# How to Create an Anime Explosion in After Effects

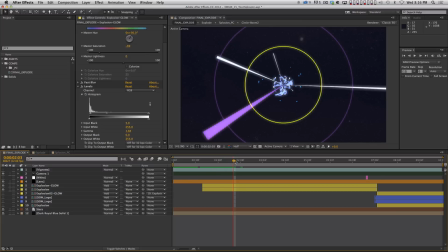(41:19)
So then moving forward, we get to here.
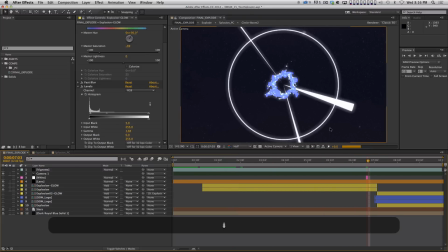(41:23)
Now here, this frame here, and I think I may need to move this.
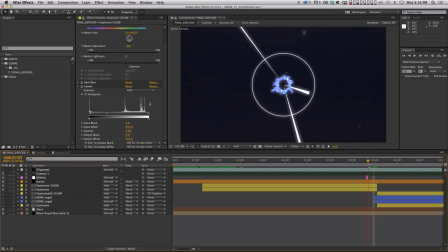(41:30)
I've got this white frame here, which this is just kind of like an extra flash frame, right?
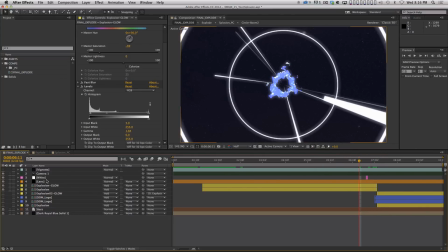(41:37)
And I could have just put this actually in the explosion pre-comp, but I thought it would be nice,
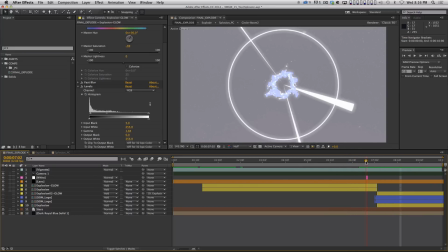(41:44)
you know, to just have the control to see it all in context. So literally, this is just the white frame.
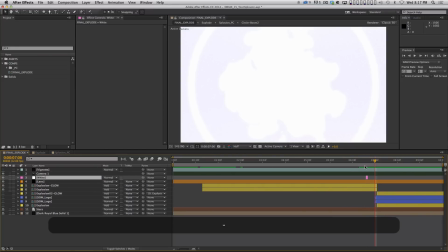(41:50)
Not 100% opaque, but it just sort of gives it a little bit of a pre-flash before the big one, right? So then what's going on here? How come I've got another copy of my explosion, right?
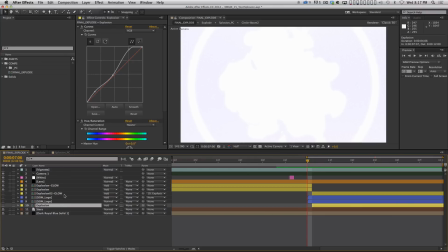(42:03)
So here's explosion 2 and explosion 2 glow, right? And it's the exact same explosion. All I did was, I'll show you what I did. The explosion actually came out all the way to the end.
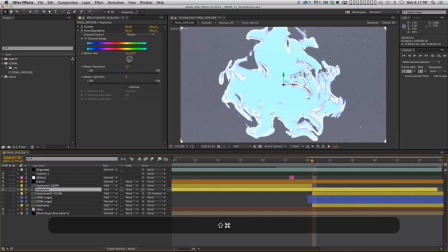(42:15)
And what I did was right here, I split the layer. Shift Command D will split your layer for you.
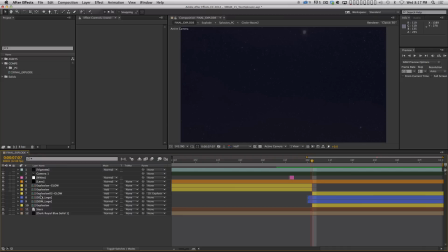(42:22)
It's pretty handy. So I split the layers of both the glow and the explosion.
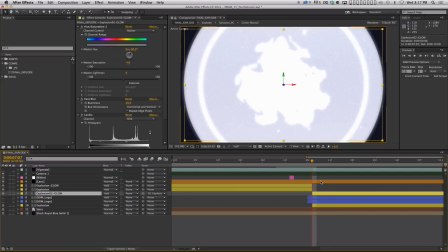(42:27)
And I split them because
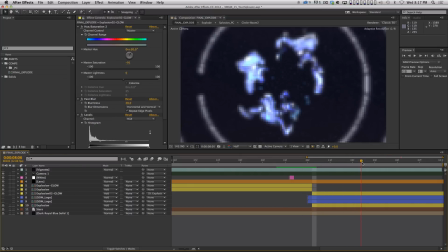(42:33)
when after this flash frame, when this explosion is dissipating, I actually scaled down the explosion.
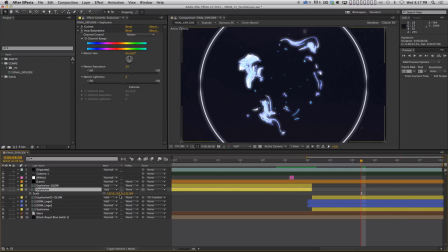(42:40)
So the scale on this explosion is 132.8. The scale on this explosion is 100.5.
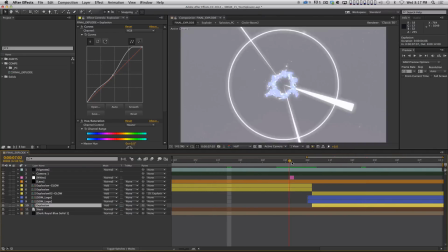(42:47)
So this is actually bigger, and then there's a flash frame, and now you're seeing a smaller version of it,
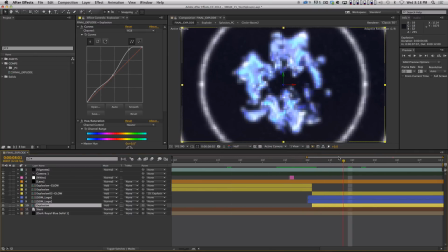(42:54)
and you can't tell because, you know, I cut on a flash frame, but it looked too big, and so I just used that to kind of split it.
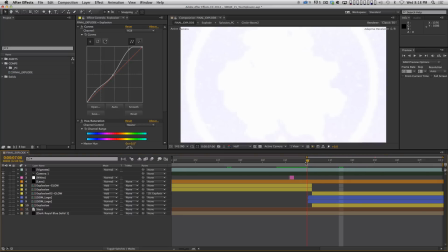(43:04)
And then what I did was I sandwiched the School of Motion logo in between the glow layer and the explosion,
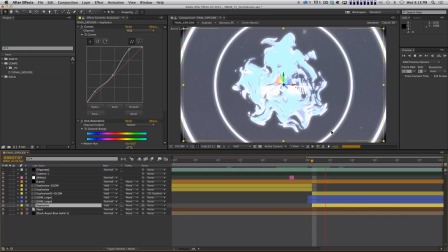(43:12)
so that it could sort of look like it was coming from the explosion.
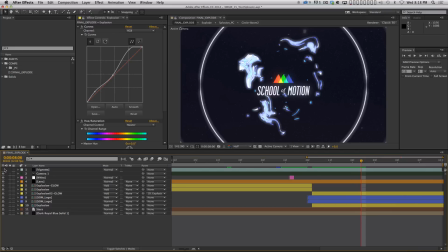(43:17)
Okay. And then no comp would be complete without a vignette. So I put a little vignette on there. And this one's subtle, all right? Come on, people. It's not that bad.
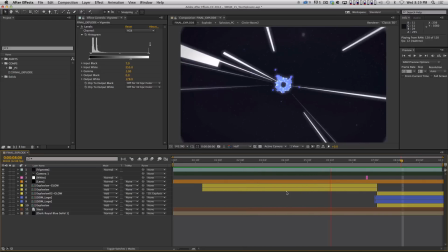(43:30)
And that's it. I've just walked you guys through the entire comp, every single layer, every single step. And I feel like this went a lot faster than if I tried to rebuild this thing. Thank you guys so much.
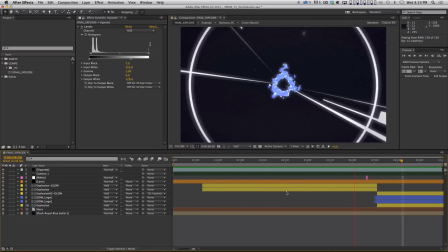(43:41)
I hope you dug this, and I'll see you next time. Thank you so much for watching. I hope that was cool and that you learned some new tricks. And I really hope that you understand now that something that looks super complicated, if you just break it down frame by frame, you can usually figure out that it's made up of a lot of very simple little pieces, especially something like this. Lines, circles, and some turbulent displace, and there you go, and you're done. You got a nice explosion. If you have any questions or thoughts about this lesson, definitely let us know. Thank you so much for watching, and I will see you next time.